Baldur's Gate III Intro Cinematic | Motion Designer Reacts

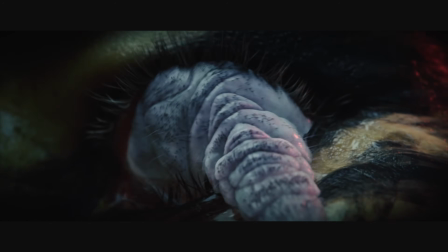489s
What I like what they're doing with the camera here though, is as we're getting real tight and real close on these details in their face, we're getting a lot of smooth depth of field.
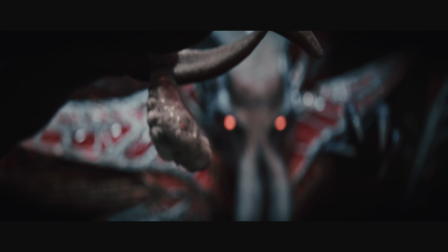497s
We're getting some bokeh in the background
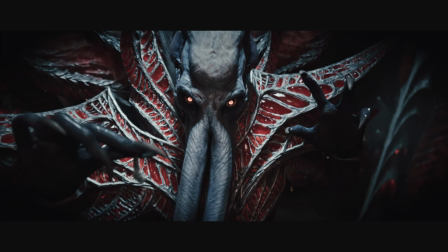500s
and utilizing that rack focus to drive our eye and story tell us into what they want us to look at and what they want us to focus on. Good impact on that as well. So from out of the ship, let's comment on the city scene really quick.
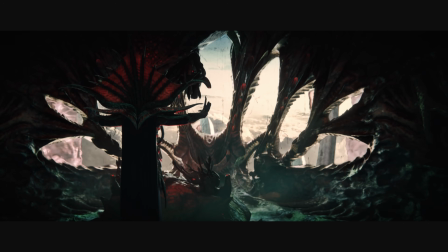512s
So we went from this dark scene to a nice overall brown,
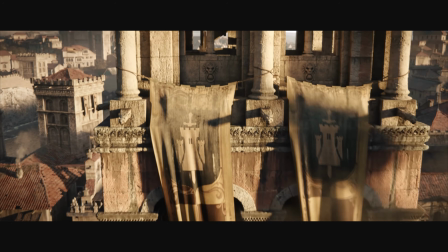517s
warm tones of the city, and the city detail in this thing is just absolutely amazing.
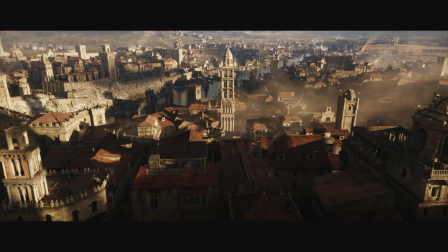524s
We have nice European looking buildings, we have atmosphere, we have distance,
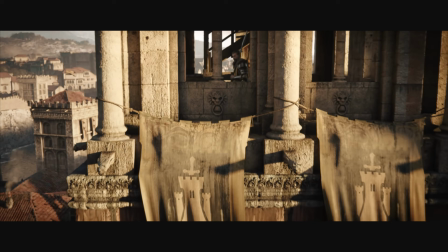529s
we have scale, and we have this nice channel of water running through the middle, sort of breaking it all up.
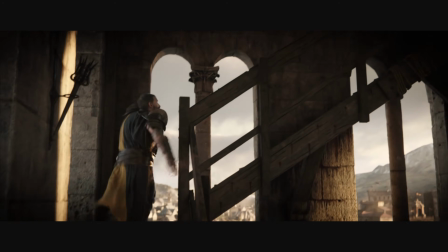534s
Looking really good with the 3D and texturing on this as well. There's also a good scene too where we see the little tentacle go down and wrap around the building.
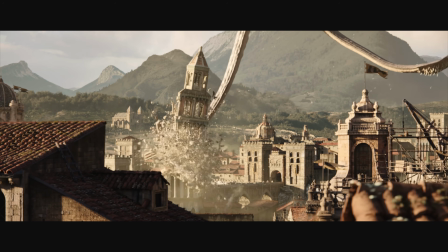543s
Nice, brown, warm, and then all of a sudden it's back into the inside of the ship, dark blue, that huge contrast of color ship,
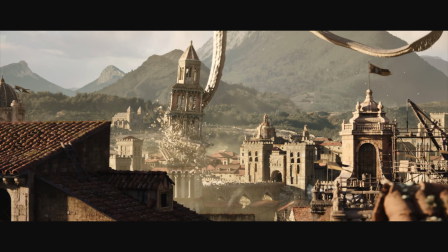552s
really jolting us, seeing that the Mind Flayer has control over the ship and he's controlling the movements and destroying the city. Really like the cutting between that, the pacing really gives a good impact and weight to what he's doing to this town.
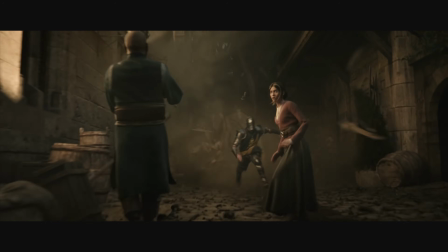565s
The particle effects of the people getting hit by the tendrils here is just so well done. First I thought it was just, destroying these citizens and killing them, but to show that this is more of a teleporting effect from the town right into their ship.
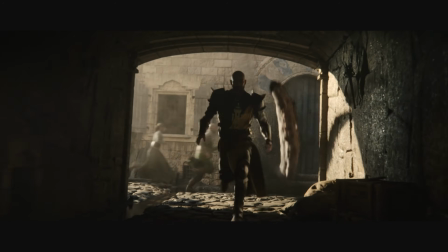577s
Love the effects here, love the smoke, the particles, the ash. Very end game of, Marvel Cinematic Universe, and just really well done. I know I'm touching a lot on the 3D texturing and stuff with this, but the dragons and how they look, it's just really well done,
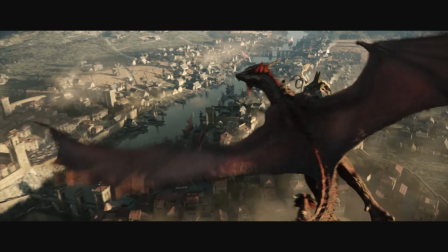593s
high detail, and I can almost feel the dragons and feel what that skin would be like because the texturing is so well done. And what I also love about the dragons is you feel like you're flying with them.
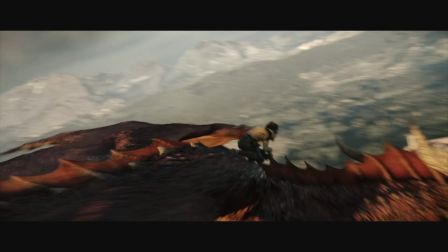604s
They could have had a nice, easy, smooth camera move as we're going down in the city with them, but this nice little camera shake,
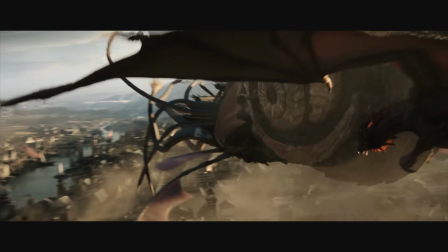610s
this subtle camera shake really makes you feel the weight and the clouds and just the overall flying. And just that subtle camera shake and that nice wide lens, it's really helping us feel like we're a part of the scene, getting in there with the dragons and seeing exactly what's happening.
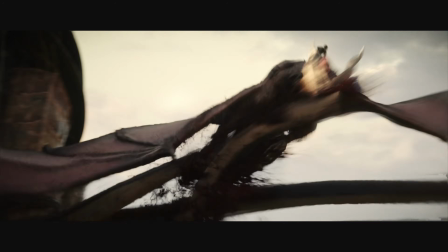625s
Another thing I'm noticing too is there's good cuts on action. For example, when the dragon is pulling out the arm and he flies off frame, right as they do that,
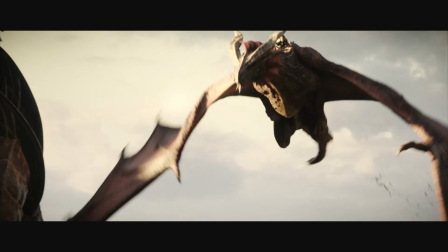634s
they're using it as a nice cut point to go back into the interior to show us how it's affecting the Mind Flayer and how he's feeling the pain as the ship's getting ripped apart.
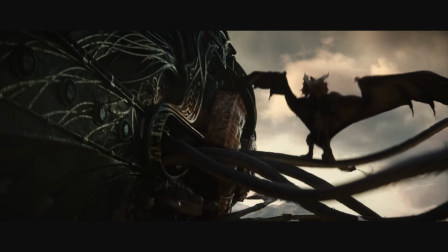643s
Good cut on action, and that's an easy, nice, clean transition that isn't jarring for us, even though we're going from bright exterior scene back into the blue interior scene. The overall environment creation of this is really just well done.
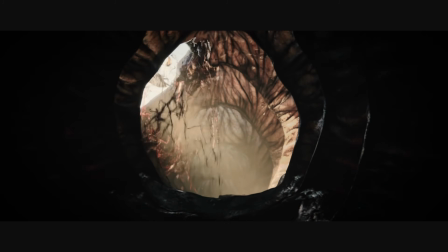656s
For example, when the dragon is going into the ship and ripping it apart, there's just so many little details that it's really making it stand out. And sometimes I usually like design that's very clean and minimal, but this one,
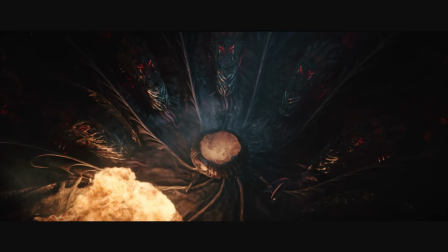669s
the details are so high that it's not jarring and it just makes it feel even more realistic and it doesn't pull you out of it.
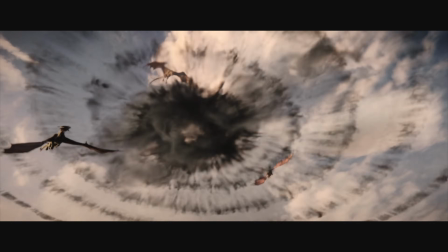676s
And I really appreciate that. The smoke elements that they're using for the transition, I really like that take on it. Usually when we see teleport sort of animations or graphics, it's always kind of like an energy wave or a distortion effect or something like that.
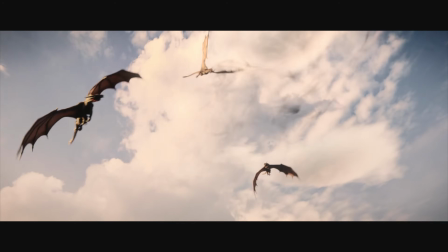690s
I like their take on the smoke effects, and the smoke effects are just billowing and just beautiful.
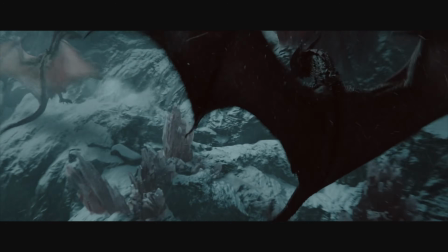696s
You feel the impact as it spreads out in its little smoke wave. Really well done on that.
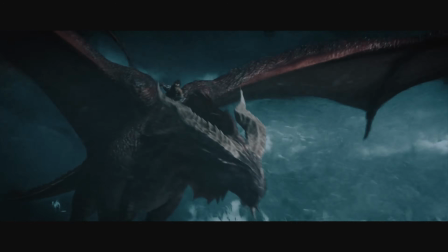702s
Now we're in a cold bluish tone atmosphere, so we're really covering the palette, and later on we get another palette, so we're talking about multiple color palettes and set designs that they're just flawlessly transitioning in and out of,
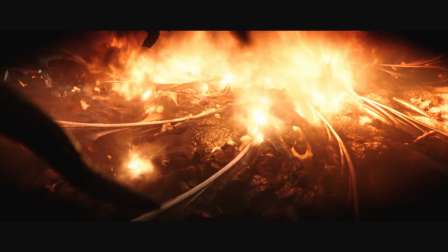713s
and we're able to appreciate how all of these environments, while they're different, they have a design on their own, and they're just so well done. Another quick comment just while I'm watching some of this back is the snow particles they just look so good.
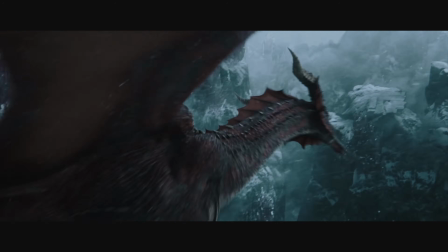727s
You feel the weight of these mountains crumbling.
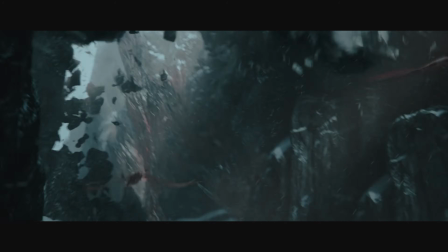730s
They're slow, they're heavy, they're large, and it kind of gives our characters a bit of that daunting feeling that the odds are against them and they might not make it out of this cavern.